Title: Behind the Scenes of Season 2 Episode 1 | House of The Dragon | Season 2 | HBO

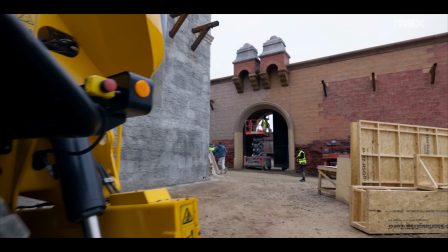749s
The general consensus was from legacy players, the courtyard was small.
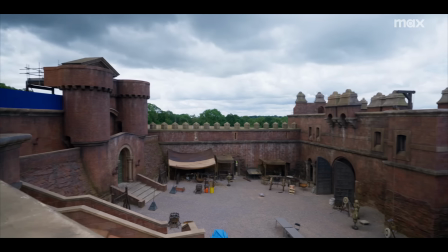755s
The number of scenes season one didn't justify that scale of build.
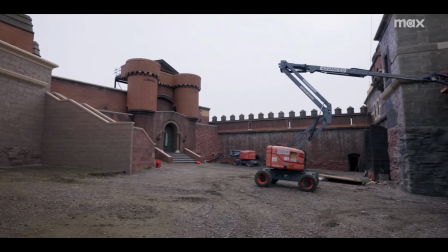759s
So this season we've been able to do it and it links directly into the King's Landing streets, which we had done digitally last year.
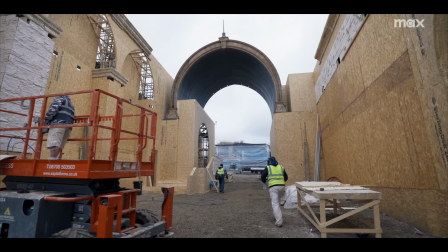768s
And it's really given scale and depth to that run of street.
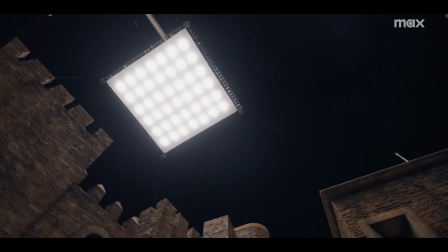772s
One of the magical things about Jim's sets is that once you're on them, you can forget you're on a set. You can walk around for a good ten minutes before you see a scaffolding tube.
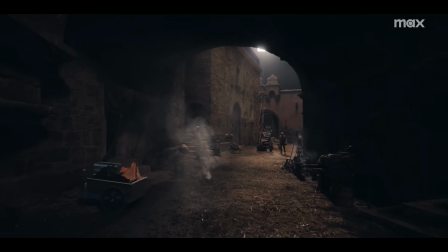781s
It makes it possible to do so much without mounting the incredible costs that come along with filming on location.
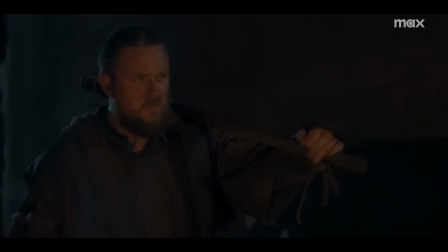790s
So far we've done our King's Landing scenes in a beautiful medieval town in Spain called Cáceres.
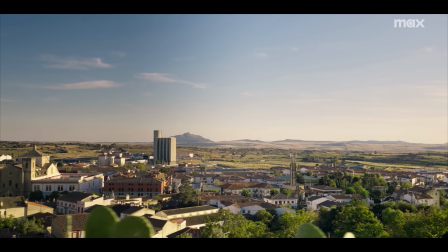797s
The problem with shooting in beautiful cities like Cáceres and Trujillo is these are World Heritage sites so you can throw horse crap and mud all over the street and set things on fire. If you want to do that kind of thing you have to build your set. So what we did this year is we expanded our King's Landing backlot set.
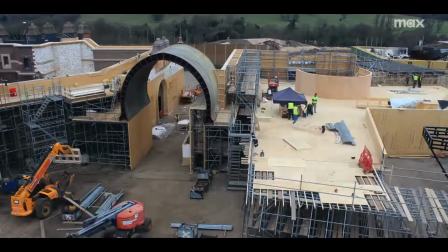815s
It had been my ambition on this season to build part of King's Landing. So the point was to make it seamlessly connect to the real place.
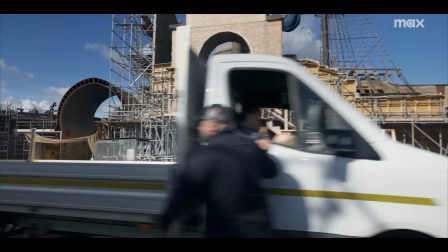824s
Hopefully we've done that with the look and the style.
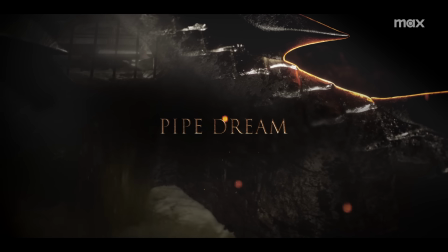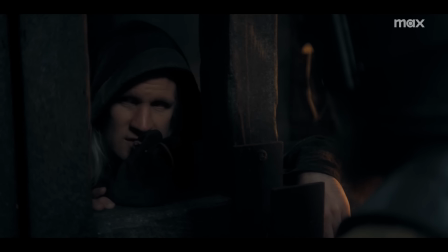832s I told you'd bear a mislike for the Hightowers. Fuck the Hightowers.
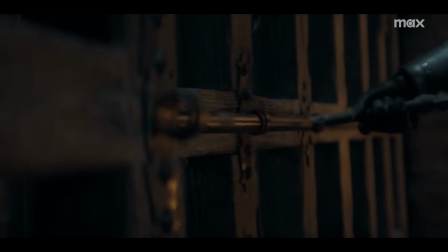837s
The boldest thing that I think we did there was decide to give the last 10 minutes of the episode over to these two characters that we had never met before.
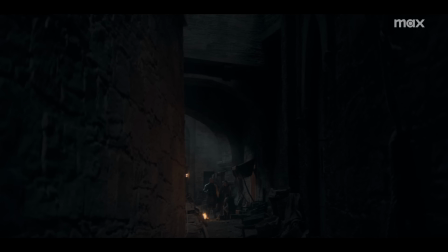844s
Knowing that you're watching Game of Thrones and you don't know what is going to come from you, from where, hopefully, is the fun and the horror for the audience that's yet to come.
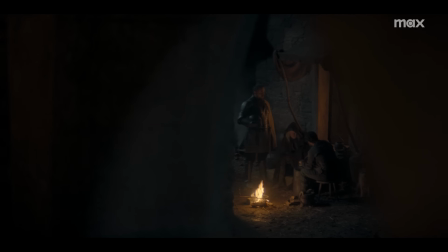853s I was also given to understand that you possess a unique knowledge of the Red Keep. Michael's Tunnels.
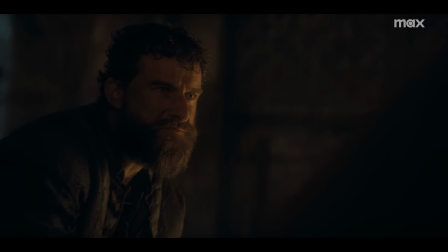859s Great with Rat's Nest, it is. I know them better than the shape of my own car.
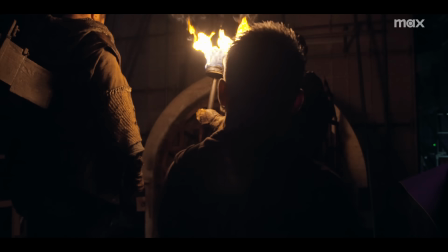866s
We have all these monumental sets we have. Dragonstone, we've got the Red Keep, and we've got Driftmark, but the most intense reaction the crew had to a set was when we shot the sewer for Blood and Cheese.
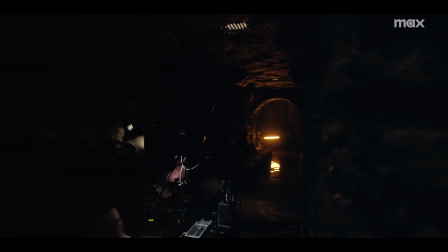879s
I'd never really thought about Maegor's tunnels but we had to explore them, we had to represent them.
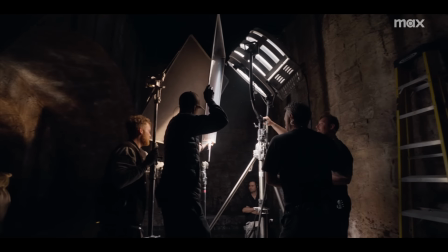883s
Jim Clay did an amazing job of building some mini sets and then sort of incorporating into the larger set of the Red Keep.
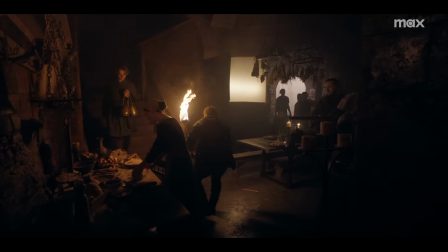889s
It's always great to do a sewer for an art department. Mike Dawson put in the water and it was absolutely flowing like a mad river.
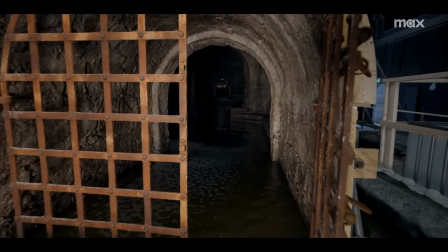896s
The sewer is probably my favorite set, my easiest set, the prettiest set, I think. I know it's a sewer.
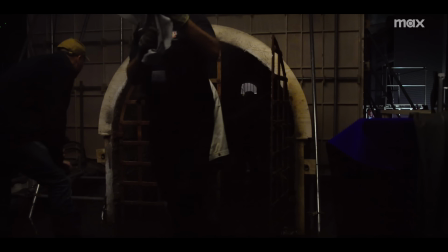901s We want to delay that first sewer dump, mate, just until they're slightly deeper in there.
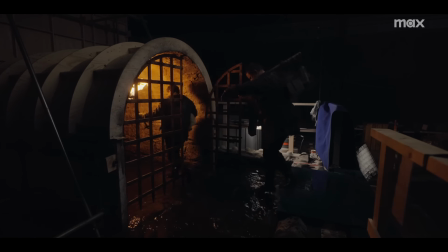908s
We didn't get much of a brief on that. They were just plowing through the water, and I thought, I'm going to go to town on this. They're all madmen. It was incredible and kind of horrible. A medieval sewer, I can imagine better places to spend time.
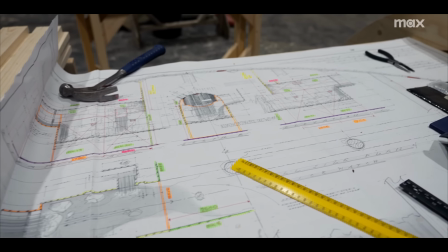925s
We were like, how are we going to build this tank effectively, quickly, portable?
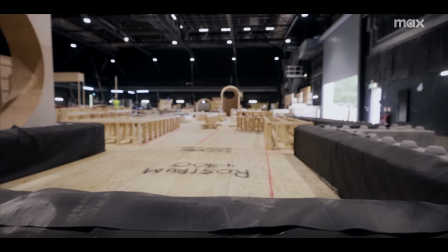929s
So we ended up buying these concrete blocks that slot together and we built up a wall around it.
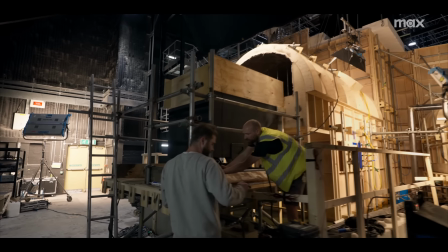935s
We designed it so that we had big pumps on one end, making a flow down through the canal. And then I put in tip tanks so it looks like people are flushing water down and there was multiple layers so you get like cascades.
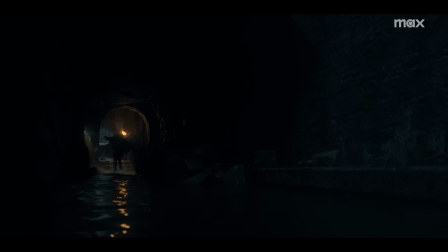948s
Then we opened up for Malcolm to come in with all these guys and they built on top of it. We didn't have one single leak.
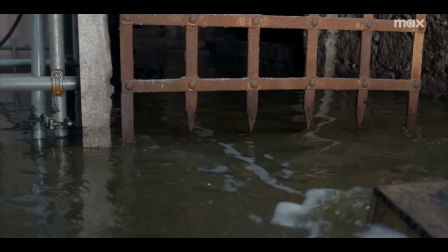953s
Which is very unusual for any tank anywhere. They had some massive, fully functioning pumps in there, turning the water around.
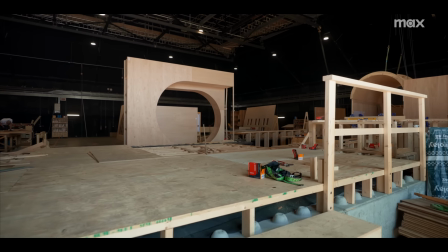960s
It actually recycled water. They brought the tank in, then we built the set inside, using the tunnel from season one.
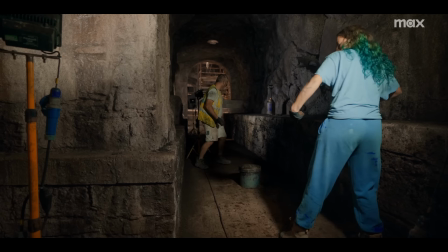967s
With the water and the way the special effects done their side of it, it looked fantastic.
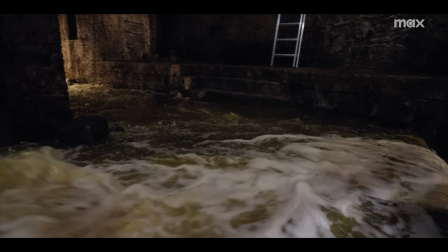971s
I remember turning it on for the first time, and everything was working really, really good. And I thought, I'm going to get a gold star here.